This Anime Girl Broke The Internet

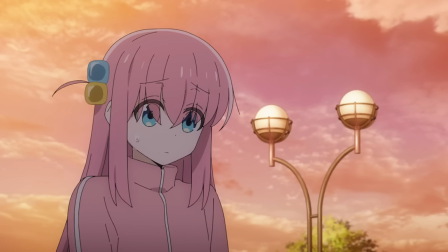The thing about this though is that Bochy has never performed in front of a live crowd with lots of people before, and the one time she did, she was hiding in a cardboard box.
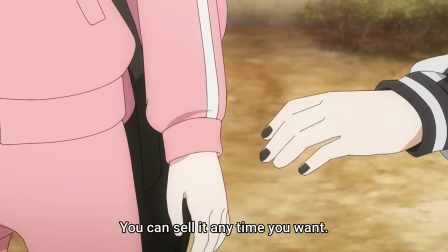Now it's not avoidable. And Drunk Lady, despite what she seems like, was actually perceptive enough to pick up on Bochi's nervousness.
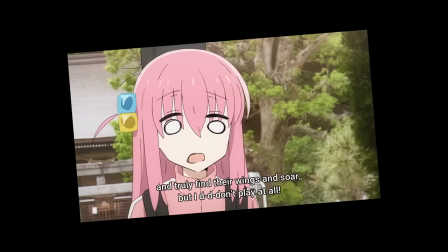Granted, Bochi also lied to her about selling her guitar because she felt like a fraud, so it wasn't too difficult, but she actually offers her good advice.
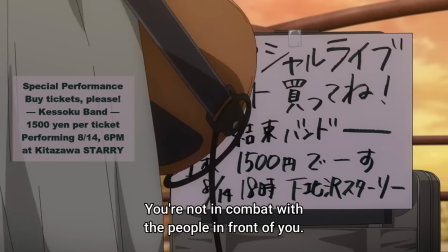She just tells Bochi that she can close her eyes if she really wants, since she's fully capable of doing that, but to also keep in mind that she's not in combat with the people in front of her,
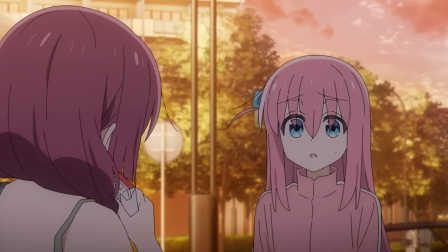and to not get it twisted with who her enemies are, essentially leaving it up to Bochi on how she wants to handle this, but giving her a gentle nudge in the right direction.
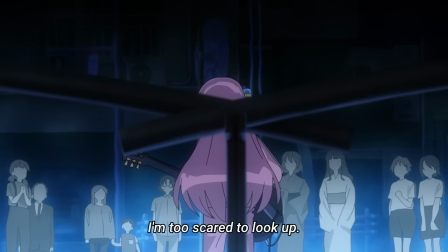So Bochi starts playing the song, and of course she's nervous and keeps her eyes shut,
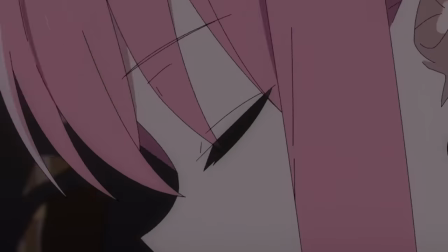but throughout the song as someone shouts their encouragement and she slowly starts to open her eyes, it hits her that they aren't there to judge her,
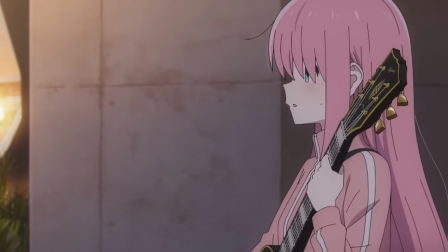but because they want to see her play, and when she finishes she sees the happy faces of the people who enjoyed it and smiles.
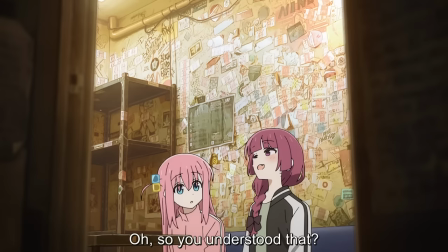Turns out that drunk lady does actually have some wisdom, and can act as a good mentor for Bochi, so long as alcohol isn't involved.
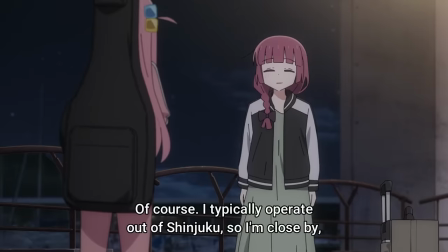And it's because of this that Bochi gets her first two fans and makes a new friend, and those fans actually go out of their way to show up in future performances too, which is just the sweetest thing ever.
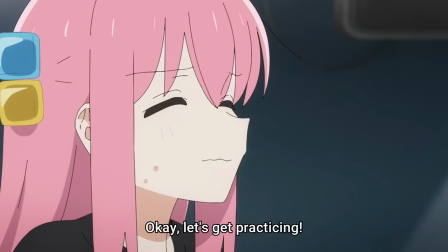Britchie's entire journey is largely of her trying her best to be better.
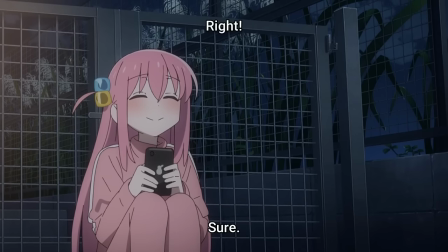Even if it's something that would seem small to us, she feels proud of herself for achieving just that, because to her, it is a big deal, and you just can't help but root for that.
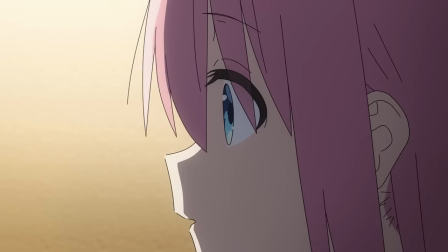Other great scenes that also develop this are the quieter moments beside the soda machine, a place we consistently return to time and time again,
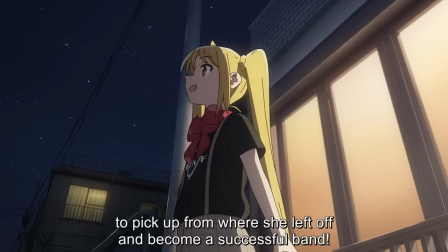and the characters just talk for a little bit, reflecting on everything that just happened and what they hope to do in the future.
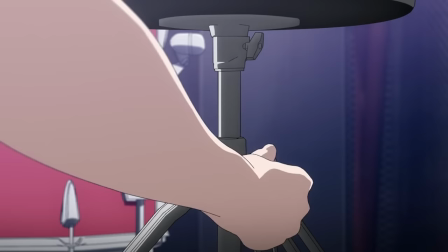But I think by far the most important scenes in the show are the performances.
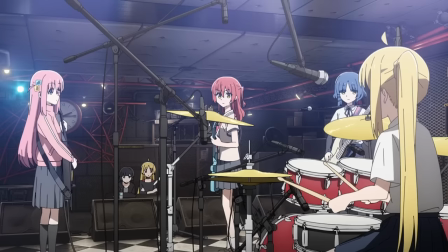Every time the band is about to start playing, the show takes on a very different tone.
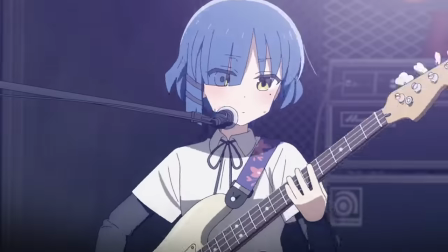All the goofiness from the previous scenes are gone, and instead it takes itself more seriously, as if it's real.
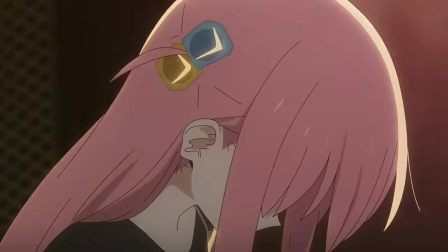When the music kicks in and they start, they put in the utmost effort into these performances to make sure they come across as authentic, even referencing real performers just to get all the little intricacies right,
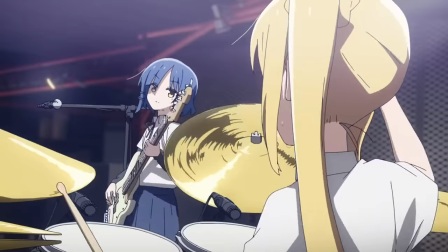down to the individual notes the characters are playing, giving it a sort of artfulness and polish to it that pushes these scenes to another level.
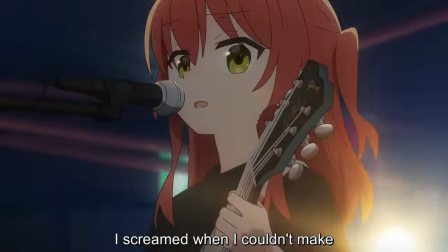Heck, even during the scene where they mucked up and made a bunch of mistakes, they felt exactly like the kind of mistakes that a real amateur band would make on stage.
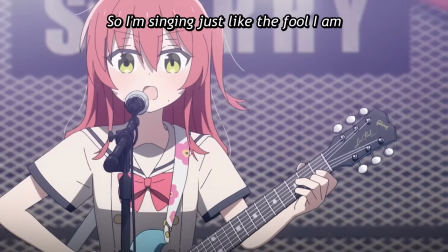And despite the fact that they're performances with almost no actual dialogue, there's visual storytelling here.
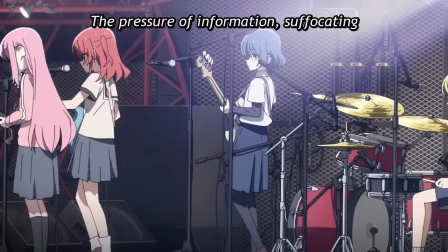Even just from the way the characters' expressions shift, to the way the camera moves,
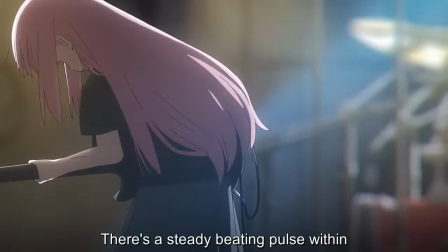to how they glance at each other when something happens, somehow you could watch through the entire thing and it never gets boring.
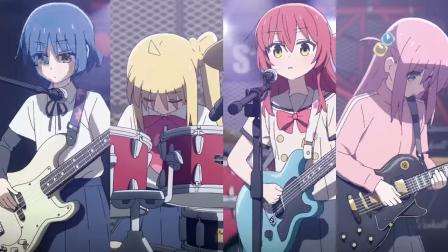And they do all this because they know it's important.
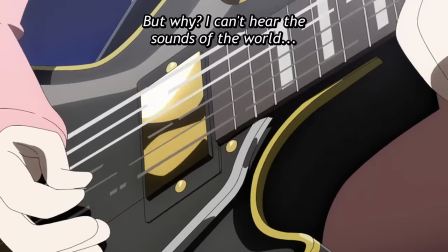Because while these scenes act as an emotional climax for each section of the story, more than anything, they're the scenes that show how much Bochy's grown the most.
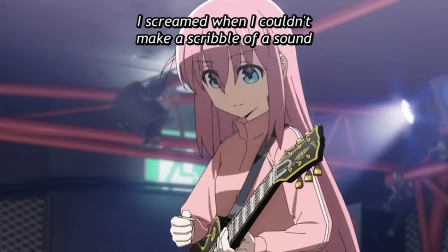From hiding in a box, to performing properly during an audition, to looking up at the crowd for the first time,
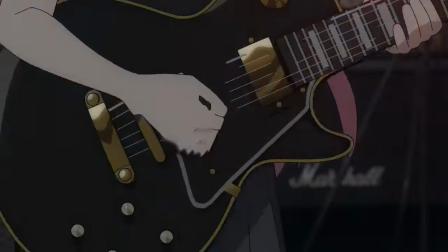to redeeming their failed performance by actively snapping everyone else out of it and leading them into the next song,
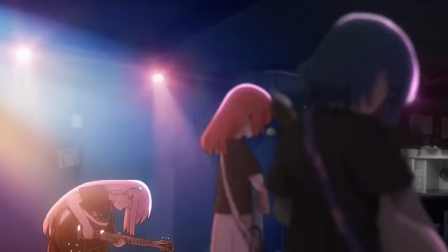to performing in front of their entire school. Every time she performs on stage, she's made progress from how she did last time and gets more confident with what she's doing,
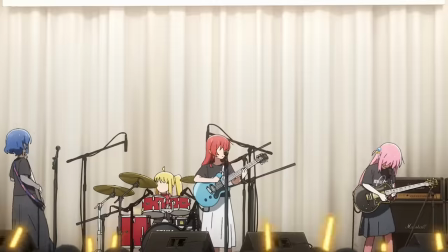and that shows in her performance as her true skills with the guitar really begins to show itself.
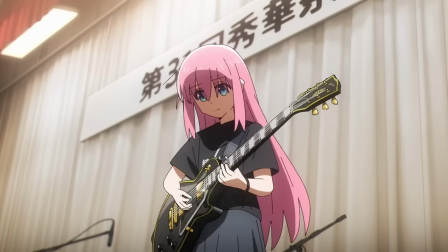And in the final performance, right as Bochi's about to do her guitar solo, not only does her guitar go slightly out of tune, but the string snaps.
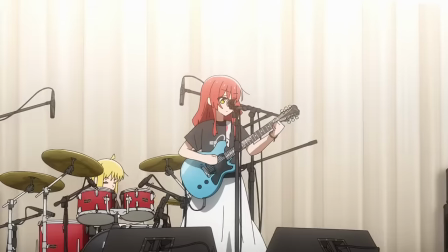But despite all the pressure of needing to fix things in front of everyone, both her and Kida manage to quickly improvise on the spot,
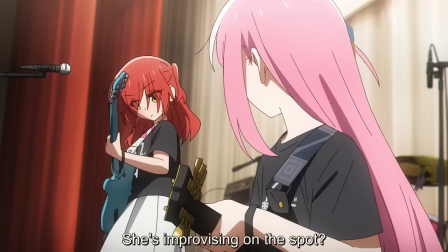both showing how hard Kida had worked to get to this point within such a short amount of time,
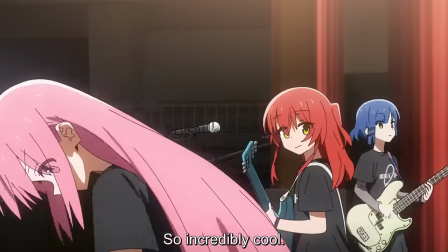AND how much more confident Bochi has gotten on stage to think of a solution this quickly and be able to pull it off successfully.
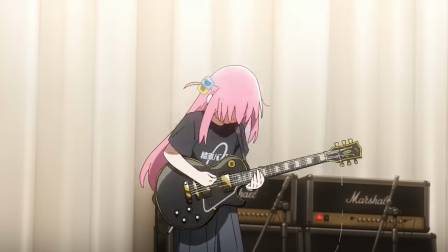These moments are satisfying, and it is amazing to see how much they had learned within the span of the series to still deliver an amazing performance.
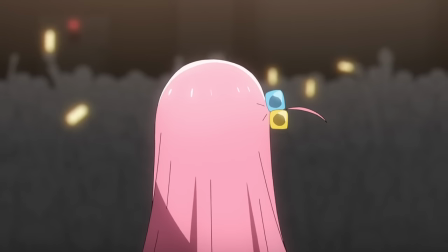And for Bochi, after realizing how far she had come, it's cathartic.
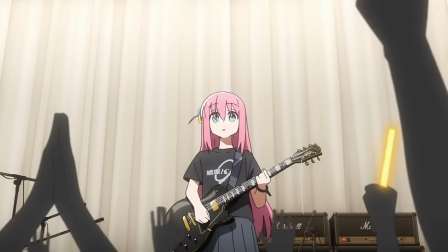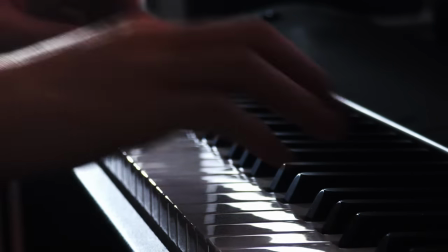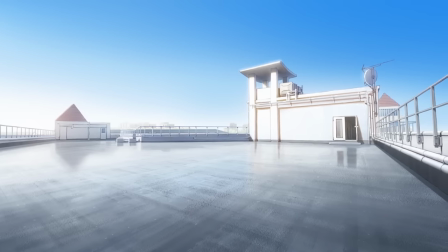There's a kind of sweet melancholy, as it shows the final shots of the show that parallel the beginning.
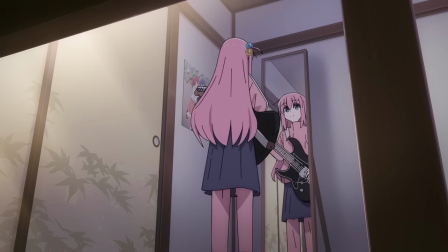It's the same thing, but different.